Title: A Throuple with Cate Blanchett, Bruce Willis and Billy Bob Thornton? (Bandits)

And towards the end, when Terry and Joe are having a conflict about both loving Kate,
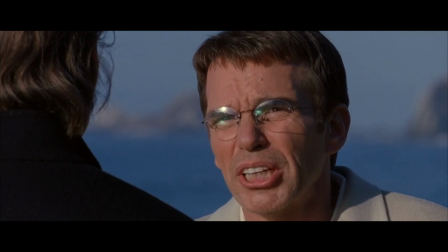we see blue and green fighting in the frame, or cutting back and forth between just blue and just green,
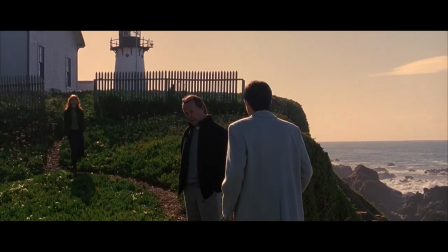logic and emotion. And notably, Kate interrupts this as well, descending down cloaked in green to give an appeal to reason. So it's the primary colors, but what the hell does pink have to do with anything, right? Like, why throw in a curveball that doesn't fit with the others unless they wanted pink to represent the unexpected? Pink pops up when things don't go according to plan. It's even, arguably, the reason that things don't go according to plan.
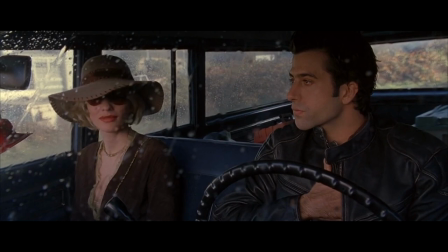On the robbery where they almost get caught, the reason is because their getaway driver, Harvey, gets distracted by a woman wearing pink boots. And similar to the pasta sauce comment, the only reason that that dialogue would exist is for the viewer to take note of the color.
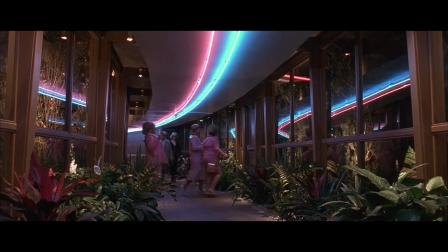Then we see pink all over the hotel that Terry and Kate go to when they fall in love. Another curveball, another unexpected plot twist.
I've never seen so much pink in my goddamn life.
So there are plenty of films where the creators are not very intentional, right? Where they do things that actually it is a coincidence.
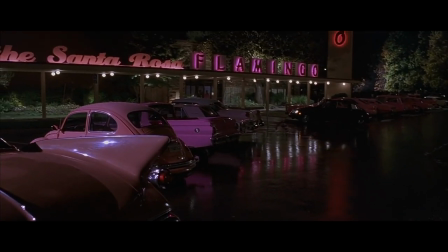But every time I see something like this, which is such a specific choice, and they go hard, why did they choose it?
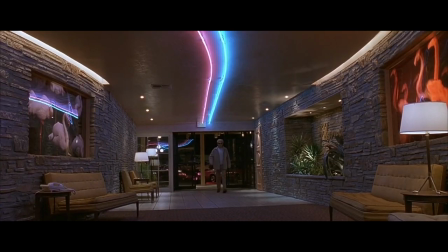What is the frame trying to tell us about thematic elements or emotional tone, you know? So I think it can be very fun and nerdy and sometimes more of a satisfying
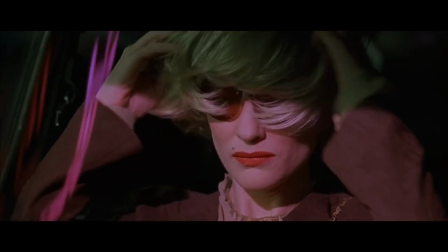viewing experience to really think critically when we notice that sort of thing. Okay, that's enough film nerd stuff.
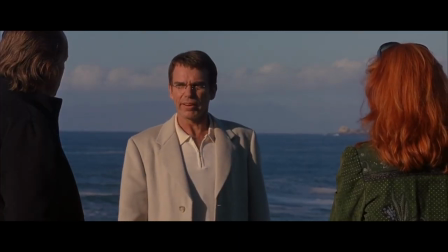Let's explore this three-person relationship.
What if I don't want to?
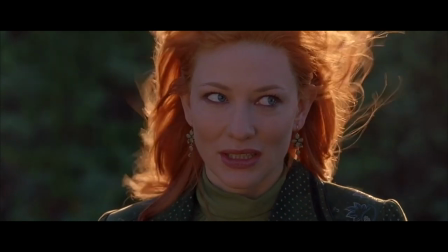Don't want to what? Choose. You know, I don't think I can.
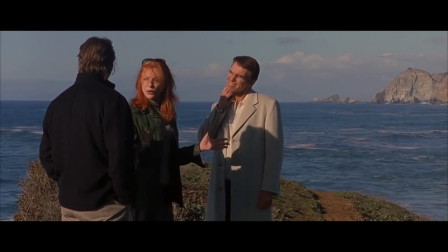And, you know, if that's scary or against the laws of, you know, man or whatever, then I'm in your outlaws, right? I guess I'm an outlaw too.
Why can't we, all three of us together, find some sort of situation that works, you know? Why does there have to be some possessiveness or competition in our connection? We're doing everything else different than we're supposed to, why not do this differently too?
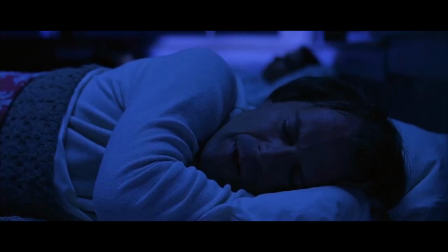What they don't do together, as far as we know, is sex or romance, right because the two men and their partnership don't have that so the triad
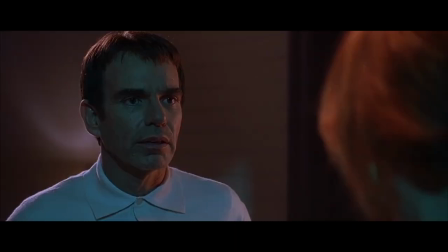doesn't really have that either and the movie reinforces here that each connection is its own thing because when kate is alone with either of the men she's a very different kate and so what kate and joe have is very passionate and intense what kate and terry have is very sweet and nurturing and what terry and joe have is a combination of those two things albeit not in a romantic way now the big conflict between them is one of like, what is this and what are we doing, right? She's really saddened that their dynamic seems to be at odds to the point that she wants to remove herself.
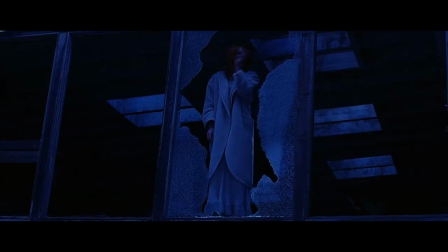I won't watch you do this to each other. I just, I, I can't. And yes, I'm aware that this is entirely my own fault.
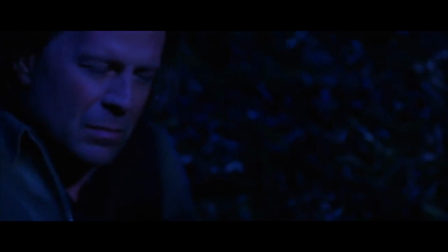It's just that I, I can't choose between you. This is over.
She would rather end her two relationships with them than have this friendship fall apart.
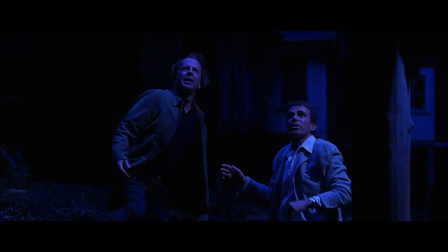It's just very common that in a triad if two people were in a relationship first there can be this sort of like last one in first one out mentality as a default and so anytime we're just assuming oh well I must matter less because I'm newer or you know we would not be having this fight if it weren't for this newer person when in reality most of the time the fight comes from some pre-existing conditions that this dynamic is shining a spotlight on you know what I mean so can there just be some thoughtfulness and some slowness in final decision making around breakups like that, that can minimize regret in a lot of ways.
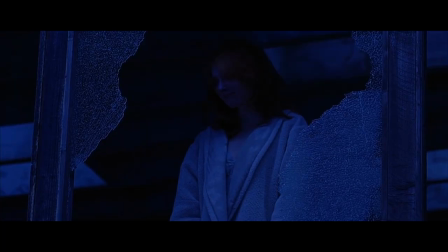And in this case, all three of them regret it. It was a knee-jerk response that she thought would heal.
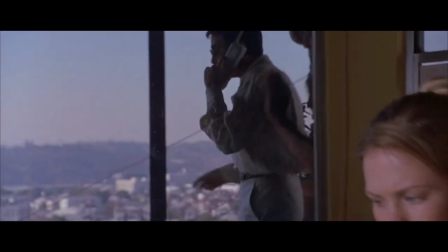And in fact, nobody liked it.
What I'm trying to say is we both miss you equally, equally.
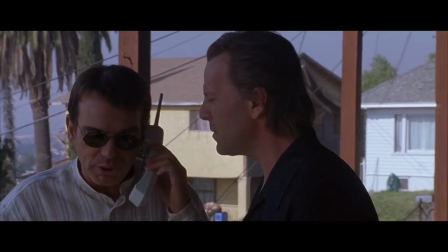We both miss you equally. We take full responsibility. Really.
The two men come back together, right?